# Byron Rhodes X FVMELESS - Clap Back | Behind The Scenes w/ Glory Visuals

What is up, guys? Welcome back to another vlog. Today we are shooting a music video. It's gonna be super fun. We're super excited. It's with our friends Byron and Riley. We've been working on this project with them, and we have a music video coming out every single month this year of 2022. And today we're doing something really fun. We have a car in our studio.
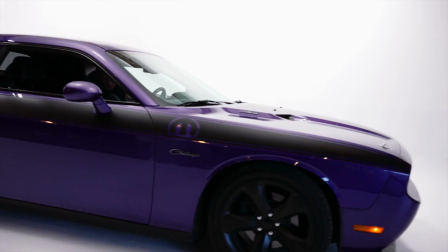(0:20)
We're doing some cool lighting. We're using some haze. It's gonna be super cool. If you like our content, please be sure to like it, subscribe to our channel, and hit the bell for notifications so you're notified every single time that we drop a video. We're dropping all kinds of stuff right now. Thank you guys so much for your support. We love you guys. All right, so we're gonna start the music video now. We have the car pulled in the garage, so we'll go in and show you guys kind of what we're doing for lighting, but we're ready to get this started.
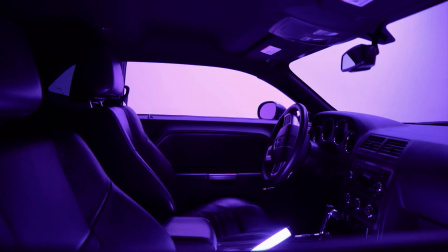(0:42)
Let's go.
Right on time when we late to the party.
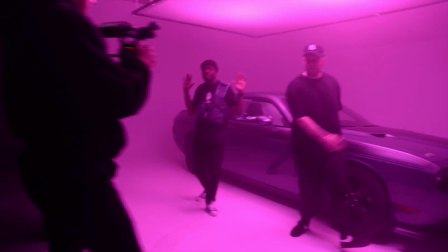(0:49) Yeah. Right on time when we late to the party. Yeah.
All right, guys, we're here in the studio, and we're just gonna walk you through real quick just the equipment that we're using in this video.
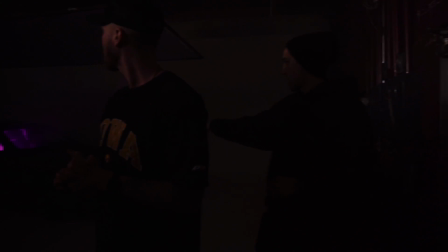(1:03)
And as you can see behind us right now, we have the Dodge Challenger that is today's prop, I guess, for the shoot.
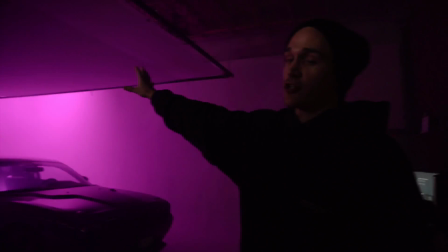(1:11)
Up above here, it's being lit with 6 Aperture Nova P300Cs that we have installed in the ceiling,
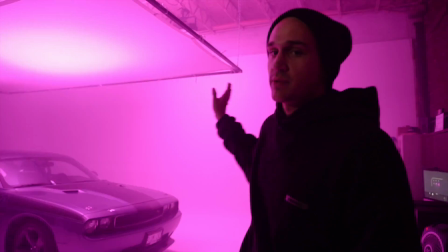(1:17)
and they are being DMX controlled from this computer right behind me.
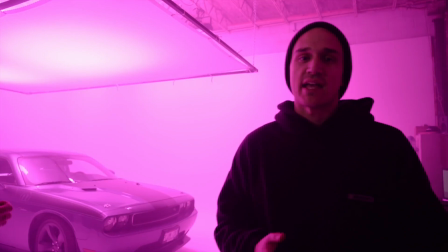(1:21)
They're set to, I think it's called like marching ants effect, which is essentially just, it goes down a row,
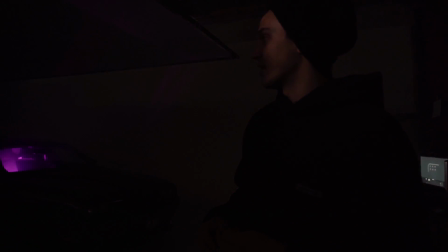(1:27)
which is essentially gonna give us the vibe that the car is traveling.
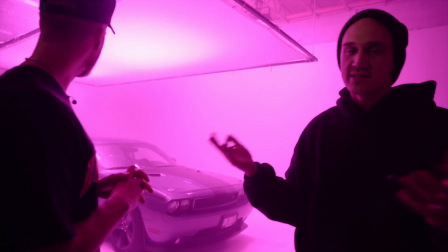(1:32)
So you see the street lights pass by. It's obviously fake, but it's just for dramatic effect.
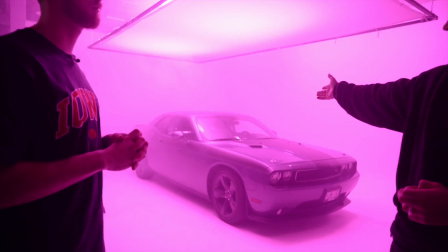(1:37)
Yep. We have all 4 of our Pavo, or not all of our Pavo tubes, we have 2 of the 6Cs in the floorboards,
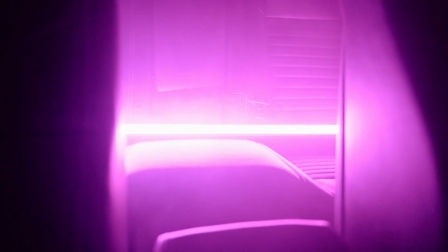(1:44)
purple, lighting up the inside of the car, and then we have 130C in the back seat that is also set to purple.
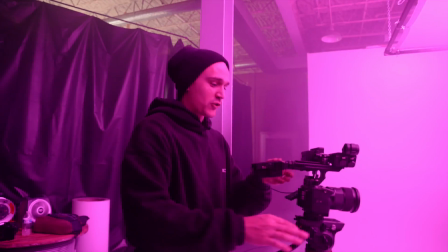(1:50)
We're using haze to haze the place up. So for camera today, we're using a brand new FX3 rig that we just got set up.
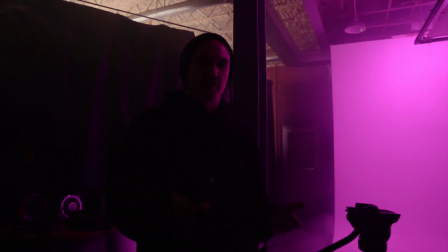(1:57)
This will be the first time really using this handheld.
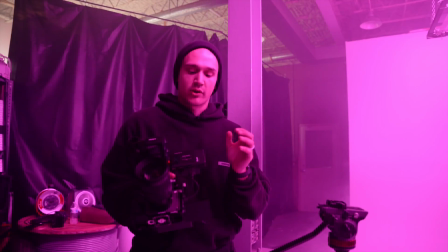(2:00)
We have our Vaxis Atom 500 HDMI that we're going to use to send wireless video from this rig to our director's monitor.
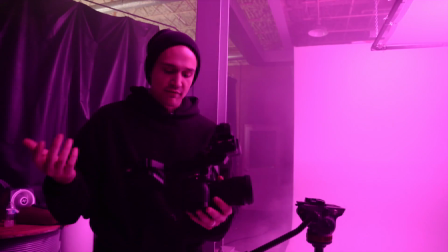(2:08)
I'll be filming on Sigma lenses because that's all we have and we love them. What else here?
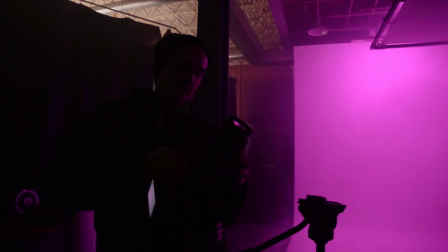(2:15)
We got the small HD focus, we got the handle extender from small rig cage, and that's pretty much it.
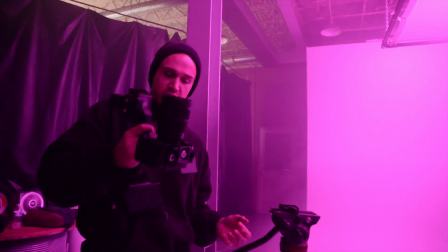(2:21)
It's a pretty cool handheld rig. It feels really nice, and it's really comfortable to use.
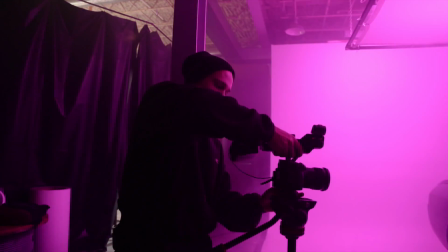(2:27)
And this camera is awesome. Super excited to try it out on today's shoot.
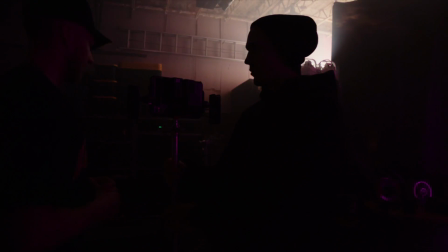(2:33)
Over here, we have our director's monitor set up, where director Darren can sit and tell me what to do.
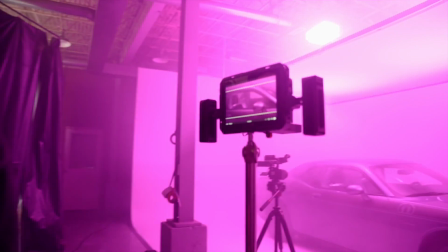(2:40)
But yeah, so this is actually one of essentially the first shoot together that we're using this setup. We've never really had a director's monitor, so I've always been hovering over Austin's shoulder as we shoot, and it's worked, but this actually allows me to pay attention to the shots. If you want to look here, I can actually see what he's doing,
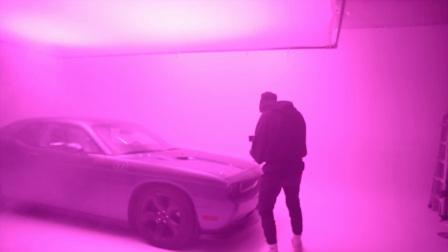(3:03)
and this allows me to direct from a lot better place than over his shoulder, and I get to actually see,
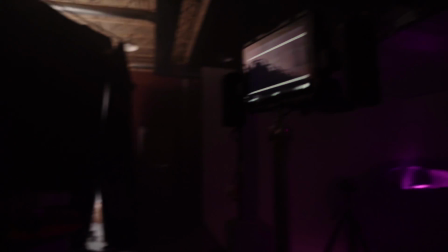(3:12)
help get the shots that I actually want to see in the video. So I'm really excited about it. Again, it's new, it's super fresh to our workflow, but I think it's gonna be a massive, massive upgrade to what we've done in the past, and it's gonna help our work just get that much better. we are setting up shot number 1. All right, so right now we're trying to light the inside of the car so that our subjects are lit well. The purple kind of vibe, the moody vibe is still there, but we can see them well.
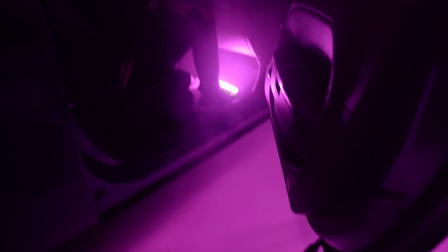(3:43)
And we're currently pumping a bunch of haze into the car to just add dramatic effect, because vape nation.
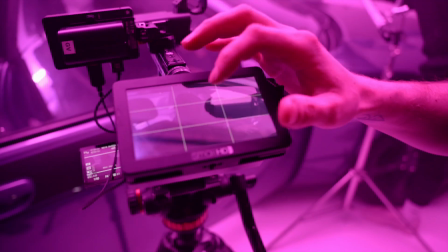(3:50)
All right, so Byron's face was a lot darker than we wanted to. We are going for a moodier vibe, but we wanted to see more of it.
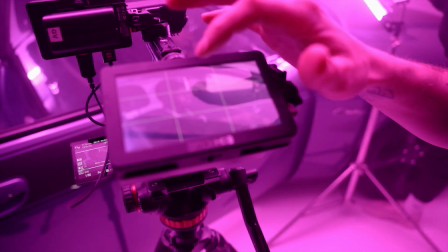(3:57)
So if you turn that on, Austin, now we can see a lot more of his face as he looks at the camera and he's rapping.